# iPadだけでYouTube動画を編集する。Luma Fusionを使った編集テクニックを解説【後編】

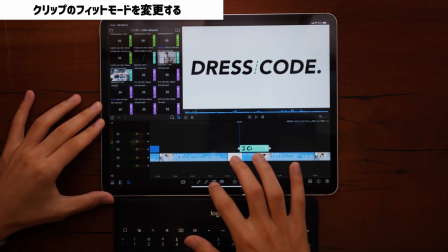PNGのロゴマークを取ってきて大きさを調整します
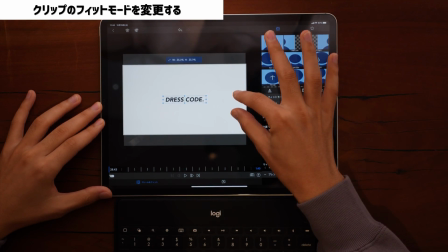こうやって指で調整することもできるしサイズってものを押すと
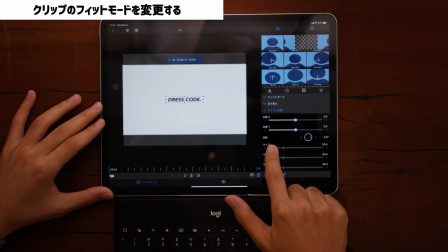こうやって調整することもできます僕はいつもこれを26くらいに設定してます
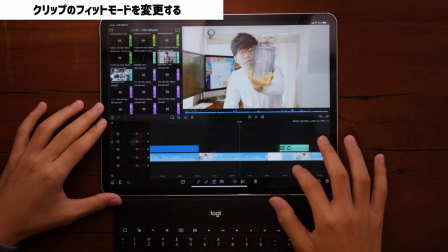こんな感じでやると
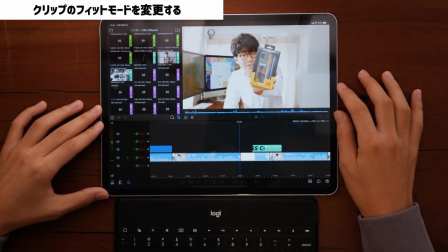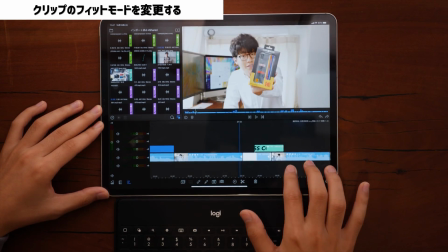こんな感じですねちょっとした小球種みたいなものを動画に入れることができました
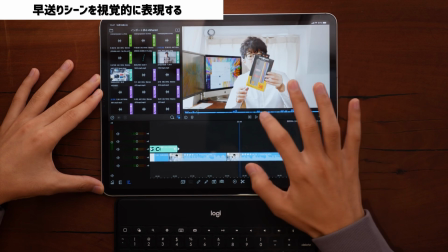はいここからのシーンなんですけども実際にiPhoneケースを開封していきます
でケースメイトのiPhoneケース開封していこうと思います
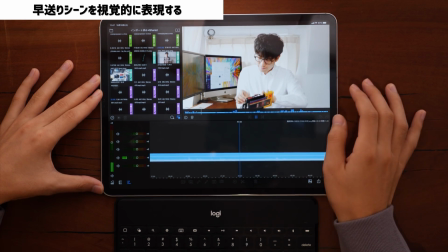こうやってですね僕が開封しているシーンが続くんですけども別にここは喋ってないんですけども開封の臨場感とかを味わってもらいたいなと思って
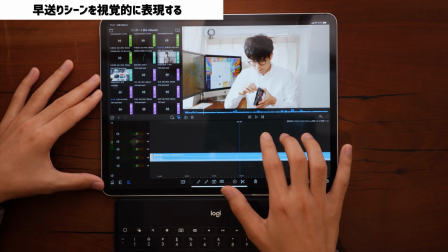そのまま残しておきたいんですよねなのでそういう時はですね開封する瞬間をカットして
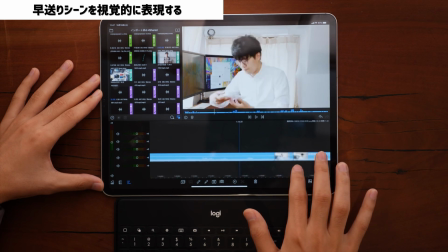別でも別クリップにしておいてここ全部が特に喋ってない
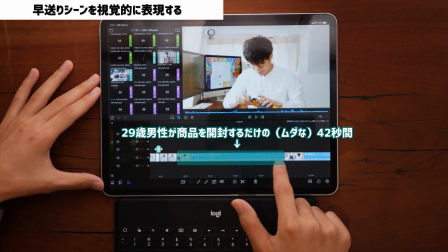開封するだけの動画が42秒続くんですよさすがにこれはちょっと飽きちゃうんで
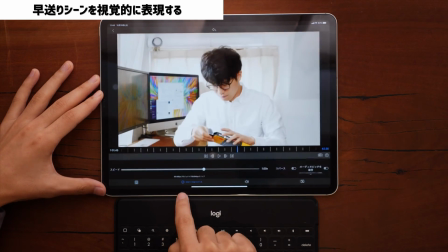この全体を編集してスピードスピード&リバースってものを押して
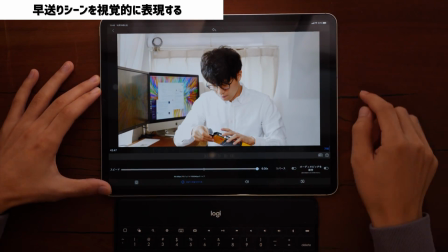スピード変えられます今回は速くしたいので6倍速でいきましょう6倍速にすると42秒の動画が7秒か
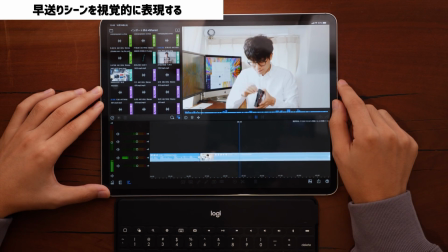7秒になりましたこんな感じで早送りになってますとはいえですね
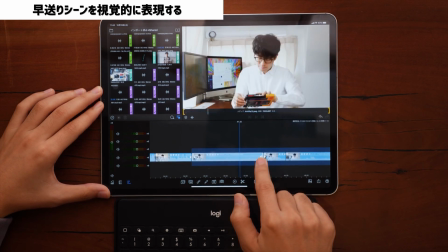この動画も7秒見せないのはちょっと辛いなと思うのでちょっと切っておきましょう4秒くらいに端をトリミングして
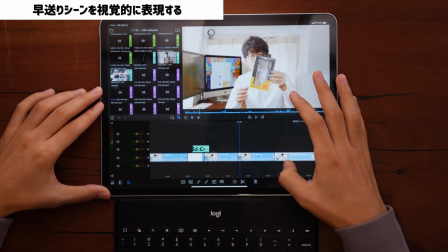短くしますここのシーンなんですけどもここまでは
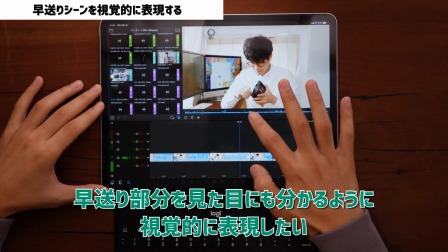相配速でここから早送りっていう風になるのでちょっと他のシーンとは別ですよというかここだけ早送りしてるシーンですよ
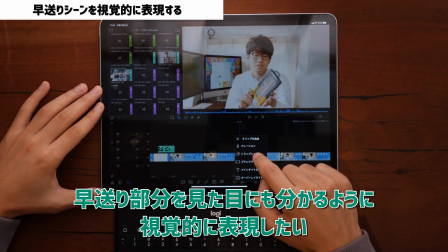っていうのが視覚的にも伝えられたらいいなと思うのでここもオーバーレイタイトル僕はいつもですね
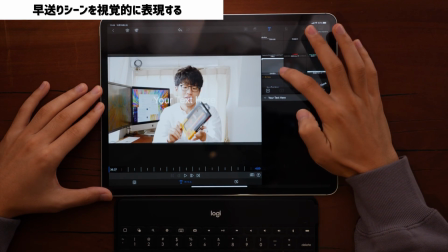プリセットに入れてるこの白輪囲みっていうものを使いますこれを押すと周囲を白枠で囲んでくれて
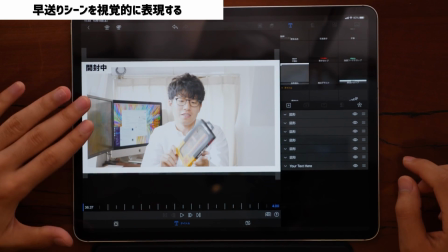かつちょっと薄い白い背景というかフィルターをかけてかつここに開封中いつも開封中の時こういう編集するので
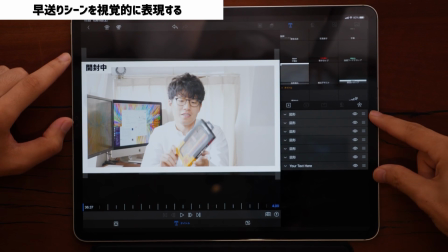開封中という文字を載せるというところまでを全部をセットにしてプリセットしていますこれをですねプリセットで登録するだけで
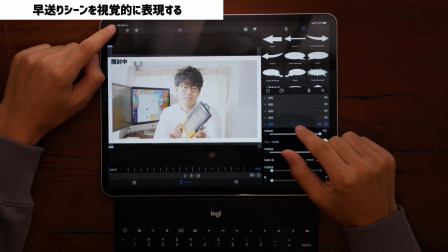簡単にこういう風な編集もいつもの編集内容を適用することができます
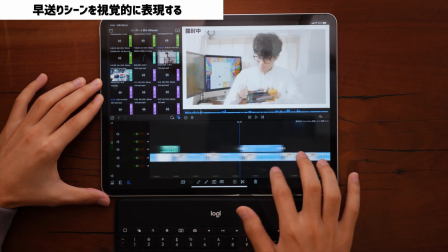動画を見てみるとどうなるかというと開封していこうと思います
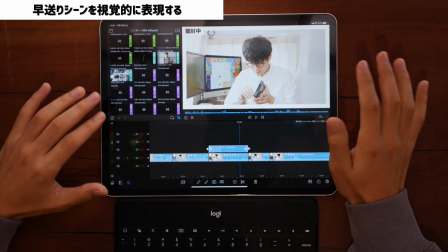こんな感じでちょっと他のシーンとは違ってここ早送りしてるんだなっていう風なことが
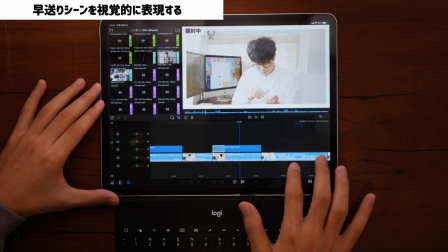視覚的にも伝わるんじゃないかなという風に思いますこんな感じで早送りして早送りっていうのが視覚的に分かるような
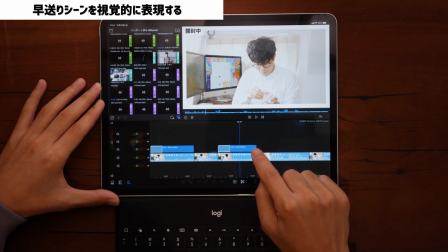オーバーレイテキストをプリセットから呼び出して設定するそういう編集を行いました
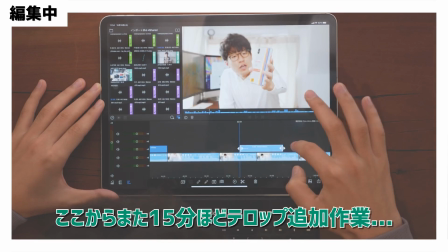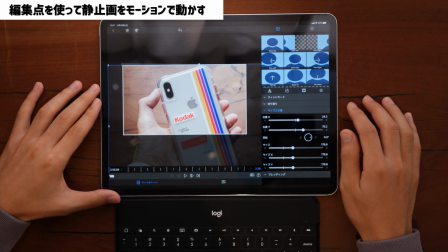次はですねフレームっていうところを少し解説していこうかな
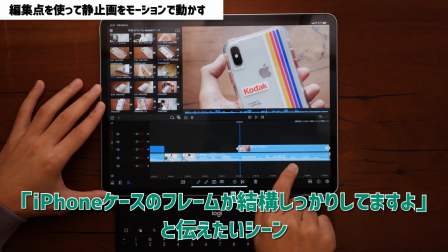という風に思いますここのシーンなんですけどもこの上にフレームの太さが結構ありますよっていう風な説明をしているシーンなんですけども
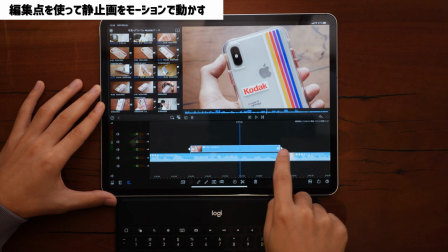上に置いているこれって動画ではなく写真なんですね写真をアップにして置いているんですけどもやっぱり動画の中で動かないシーンがあるとちょっとやっぱ寂しいというか
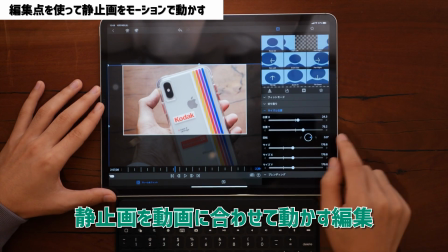物足りなくなっちゃうので写真を動かすっていう風な編集をしていこうかなという風に思います
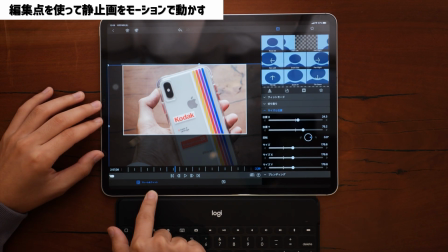これはですねこの編集ボタンのフレーム&フィットっていうところからここが一応シークエンスバーみたいな感じになっているんですね
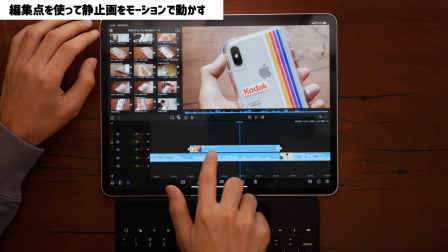ここがですね写真を載せている2秒39っていうのを全体を表してるんですよ
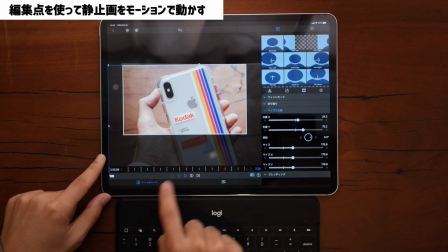なのでこれが最初で四隅のちょっと盛り上がっているような作りなんですよ
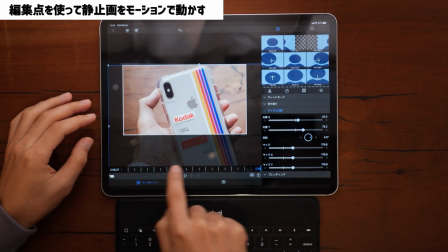ここからここまでの間この写真が載ってますよっていうところがここで表れてるんですけども編集のシークエンスパーからさらに下にあるプラスマーク
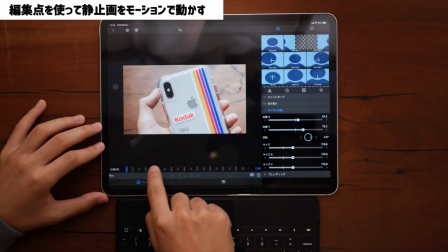このプラスマークを押すと編集点っていうのを追加できますなので例えばここでプラスを押してもう一個プラスを押すと
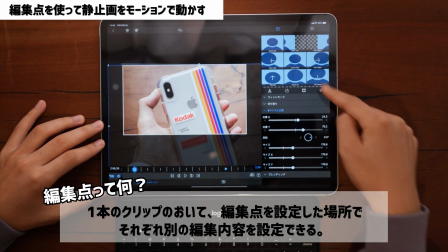するとここは点を打ったこの場所での設定をいろいろ決められてこっちのもう一個の点に行くと
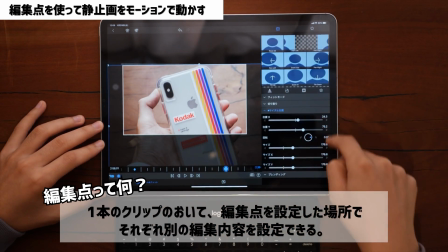もう一個の点に行った時の編集内容をここで設定できるというようなそういう風な内容になります
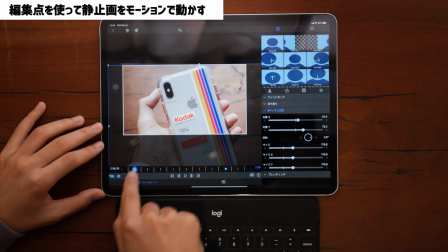なのでこの編集点を作ったところで画像をガーンと動かすじゃないですか
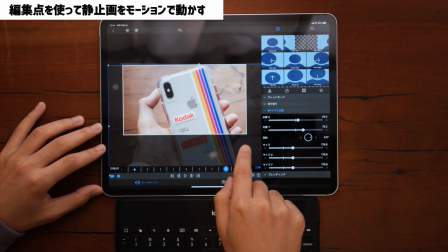こっちの一番右側の編集点ではもっと左に動かすんですね
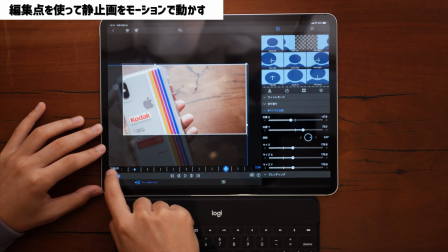するとどうなるかっていうと編集点から編集点に
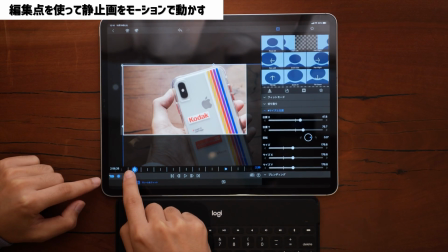こうやってですねここの編集点からここの編集点まで
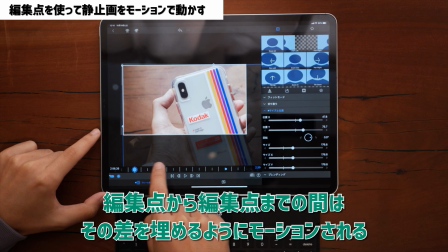この差を埋めるために自動でこうやって写真を動かしてくれるんですね
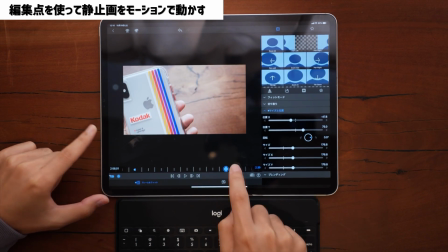これをうまく使うと写真が動いているようなそういう風な編集ができます
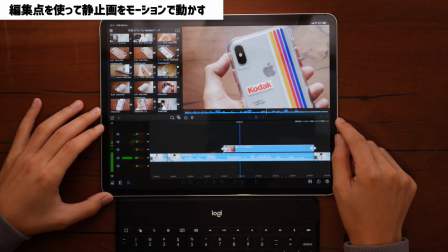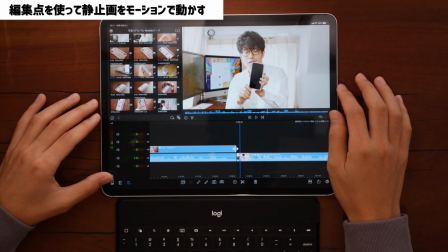こんな感じでちょっと画像をスライドさせながら動画っぽく見せることができますこのですね編集点をうまく使ってオブジェクトを動かす
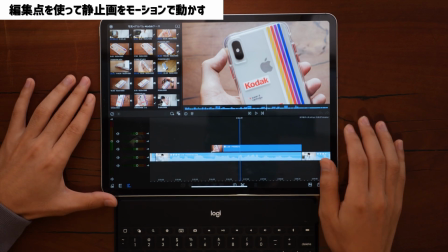みたいなものを使った動画って僕が以前出したiPadのハブの動画があるんですねこれをちょっと見てください
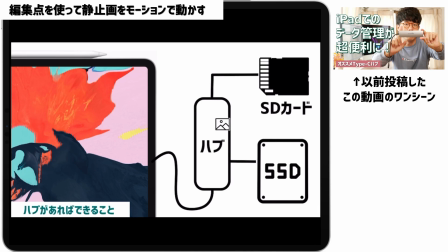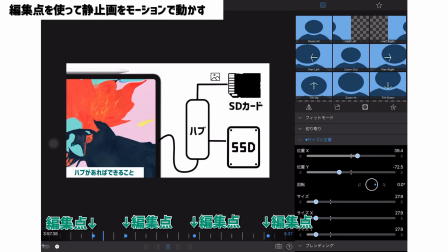このシーンはSDとかSSDから写真データをうまく転送する様子を表現したくて写真のアイコンをピューと動かしてるんですよ
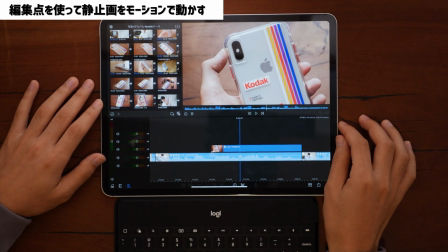こういう編集もですね編集点を使って細かく設定すればできるようになります
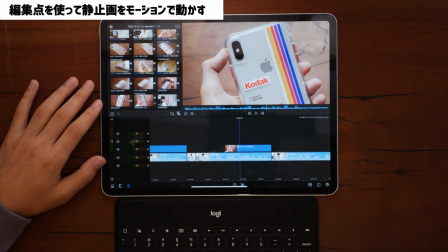編集点ちょっと難しいんですけども編集点を覚えるといろんな動きのある動画を作ることができます
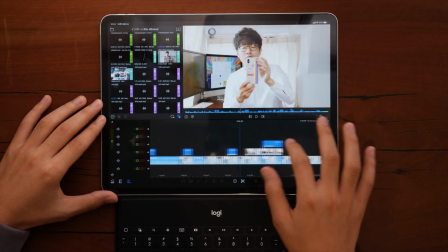はいというわけでですねだいたいテロップとか編集ができましたなのであとはBGMを入れて効果音を設定していきます
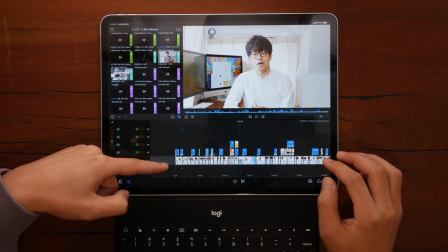前回の動画でもご紹介した通りこのメインの動画の下が音楽のレイヤーです
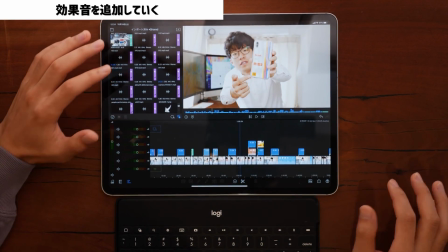今回はまずは効果音から入れていきましょう効果音もですね僕がよく使う効果音はインポート済みの中に保存しておいています
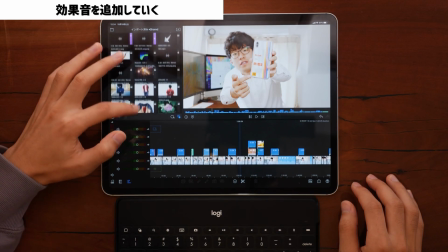LUMAFUSIONのインポートの中に入っている音楽クリップとか動画クリップって
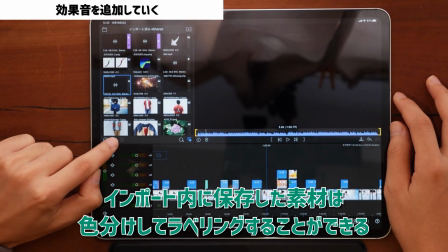この左下のこのマークを押すと色付けができます
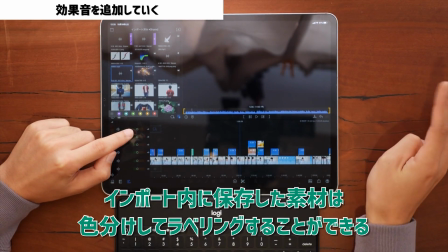色でざっくりとBGMとか効果音とかそういう風にラベルをつけることができるんですね
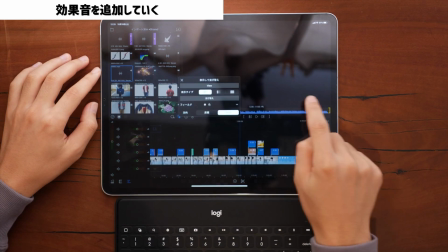ラベルをつけたら右下のここから相当したりとかそういうこともできたりします
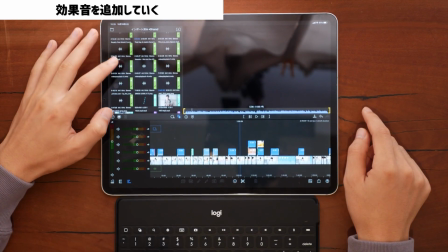僕はこの紫が効果音グリーンがBGMっていう風にラベリングして保存していますなので効果音は紫で
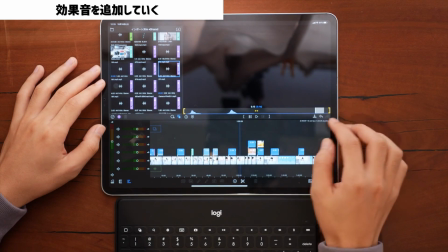よく使うものはもう決まってるんですけどもこのちょっとしたクリック音みたいなものを置いてますこれもポンポンポンポン
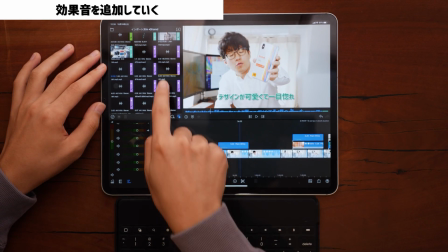置いていくだけですねこうやって見てグリーンを見つけたら設置するっていう風なこういう流れです
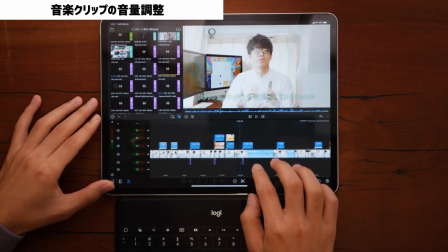そして効果音を配置できたら次は音量調整ですこのままだとメインの動画に対してちょっと効果音が大きいんですよね
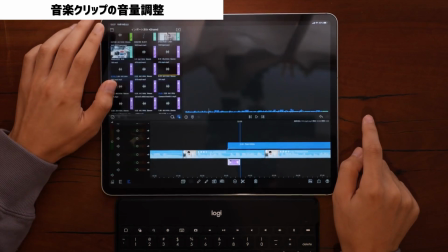今回いっぱい効果音を置いてるじゃないですかなので一個一個調節するのすごく面倒なので
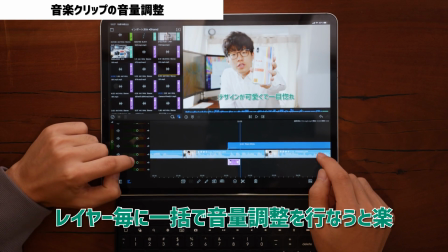どうするかというとこの音楽レイヤーレイヤーごとに音量調整できる機能を使います
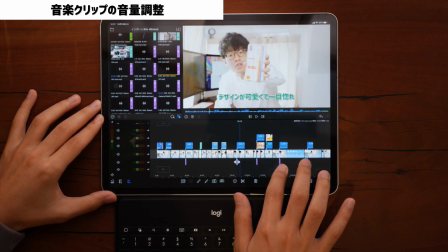同じ効果音グリーンの文字に置くクリック音の効果音は全部
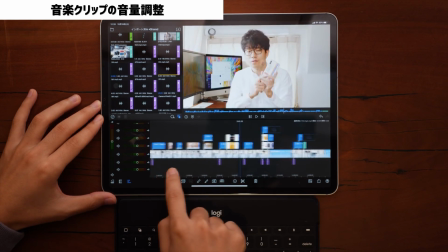一段下のレイヤーに今配置しているのでこうすると一括でここの音量を調整することができます
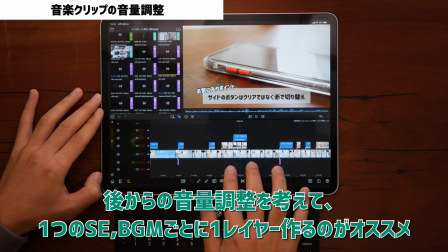こんな感じでですね一個の効果音に対して1レイヤーを作るとすぐ後から音量調整が楽になりますはいというわけでこれで効果音ほぼ完璧なので
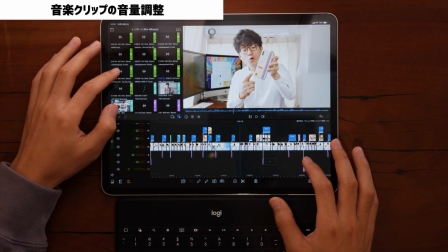最後BGMを設置しますBGMはですねだいたいいつも雰囲気で選んでるんですけども
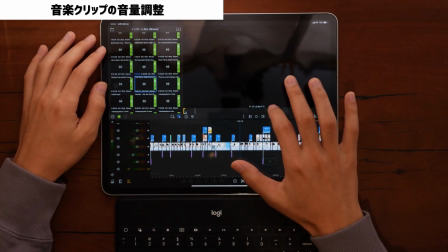この辺とかかな
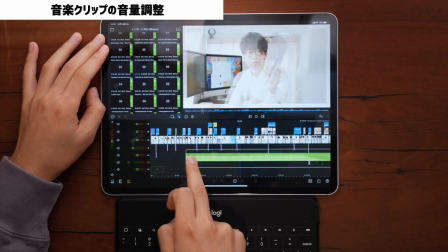こういう風なですねフリーの音源を使って動画に挿入してますなのでこれもBGM用のレイヤーを一個作って
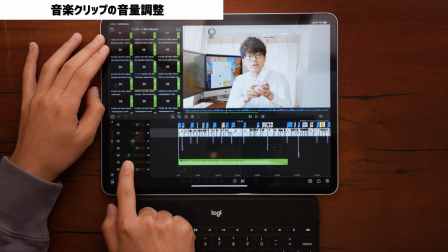ここにドカンと設置して音量は説明の邪魔にならない具合にしておきます
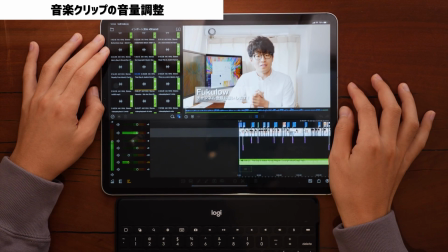これで聞いてみるとどうもフクロウです最近ちょっとiPad3年の多めの動画が続いていたので
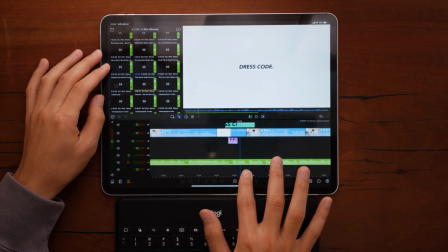いい感じですで大体僕はいつもですねここの画面の転換で一旦BGMを切ってます